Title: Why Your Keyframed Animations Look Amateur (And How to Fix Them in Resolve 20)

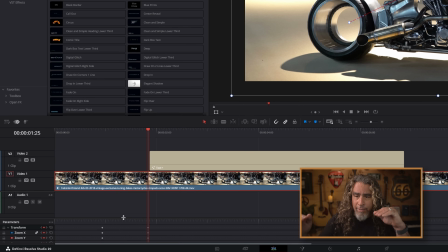723s
If you notice, whenever I select the text track, this keyframe tray down below disappears, not because those keyframes are going away, but because currently they're showing the keyframes that are selected for the main footage. When I select the text track, there's no keyframes yet, so there's nothing to show. And you'll see as I click back and forth, they appear and disappear.
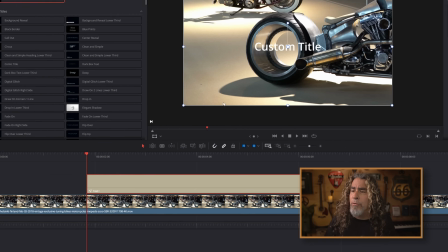742s
Now, if I add some keyframes to the text, they'll show up down there. And let's do that. So let's type no center hub.
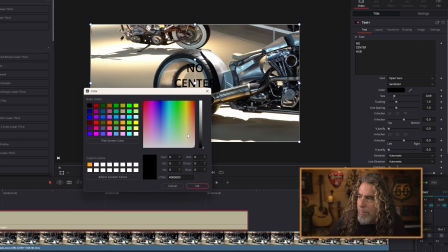750s
Let me change that text to black or maybe dark gray so it shows up just a little bit more.
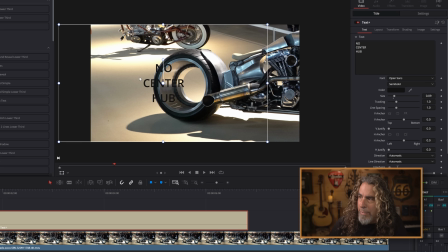755s
And I am going to move the position by left clicking, holding, and dragging this over here. If I click right here, it'll move it all to the left, right like this. That looks a little bit better.
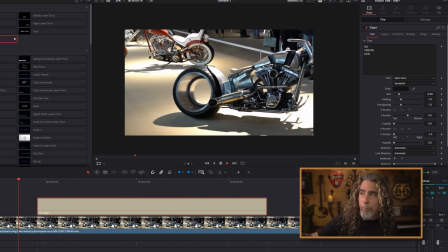765s
If I just played through, it would zoom into that back wheel of motorcycle and the text would just pop on screen.
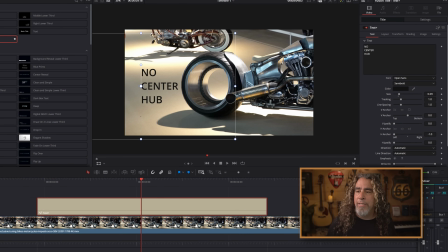771s
That's not very pro looking. So let's see if we can add some motion to the text, maybe have it move in from out of frame to on screen. So the way we do that is put the playhead back at the beginning of the text. I'm gonna go up to the upper right inspector, switch over to settings and grab the position X that controls left and right.
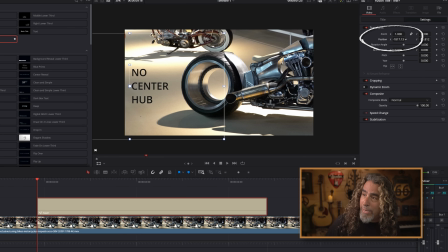789s
Left click and hold in that value window and drag to the left. That'll pull my text off screen. And I wanna make sure that I set a keyframe right there for the position X and Y. Then I'm gonna move my playhead forward a little bit and I'm gonna grab that position X again, left click, hold, and drag to the right to bring it back on screen.
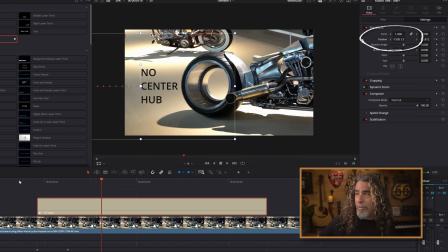806s
Now, when we play this through, you'll see the text just comes on screen, but you can see how it's kind of stiff and lifeless, kind of like the original motion of the motorcycle before we added some of the easing of the keyframes. It just kind of zooms in and stops, puts on the brakes. Not very smooth, not very pro looking.
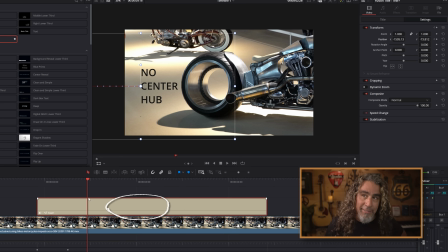821s
So let's see if we can ease these keyframes. With that text plus track selected, let's go to the upper left, open up the keyframe editor window again, and you'll see this time in this text window, we only have one spline going on, and that is the position X, because the only thing that I've moved on that text track was its position left and right. I didn't move it up or down or zoom in or out. I just moved it from left to right, brought it on screen, and stopped it where I wanted it to stop.
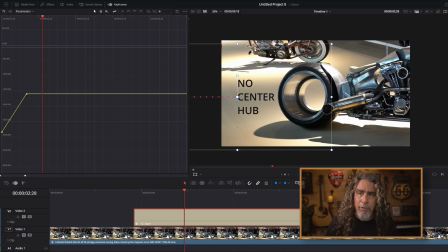849s
But in the same way we did before, we can just draw a box around those two keyframes, go up here, and I can ease them in and out. And now you'll see that that text has a smoother motion coming in. One of the things you notice is it moved a little faster. Take a quick peek at this.
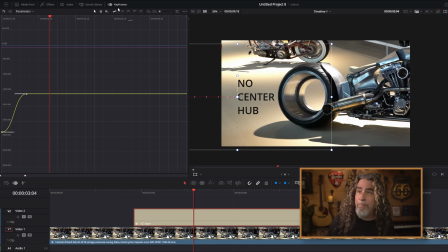864s
When I have no easing of the keyframes, even though the keyframes are the same distance apart, if I go back to no easing, look at the speed of how long it takes it to come in, a little bit slower. But if I add that easing back in, see how much faster that text comes on screen?
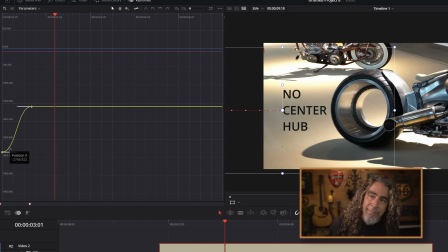879s
It's because with that easing, I've made a much steeper motion ramp. It's a slower motion to begin with and a slower motion to end with, but this this steeper curve right here makes it feel faster coming in.
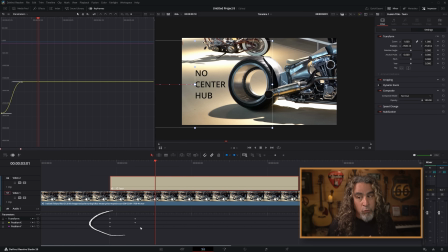891s
So when you add easing, don't be surprised that sometimes you might want to grab your keyframes and separate them, move them apart a little bit. Keyframes that are closer together means faster speed of the animation. And if you want to slow that speed down, pull those keyframes apart.
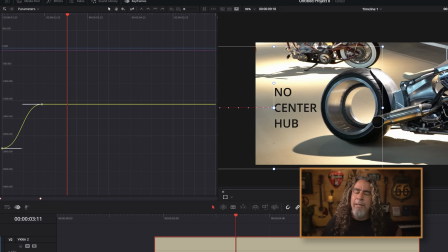905s
That has a little smoother look to it. I kind of like that. I actually wish the easing coming in would be a little bit slower. So I'm actually going to pull this a little bit to the left. So it moves in a little quicker, starts to slow down, and it'll take a little longer to get to its position. And that's all just from the easing that we did in these two keyframes. Nice and simple.
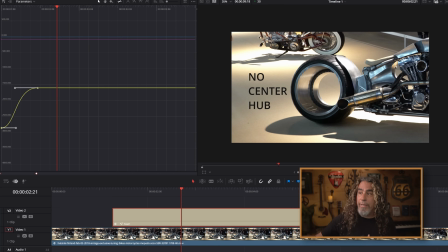924s
So now we have a zoom and that text comes right in. Kind of smooth, right? A little more pro looking. It has nice motions that are smooth and not jerky, and they don't distract the viewer in any way.
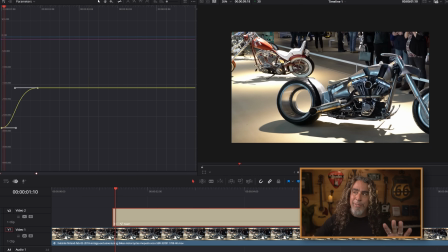934s
But I want you to start playing around with easing them in and out and see how that motion starts affecting the motion on screen.
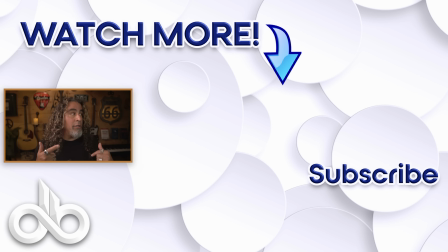940s
And if you want to learn more about how to edit with DaVinci Resolve, click on the video that I have on screen now or the ones that I'll link down below. Peace.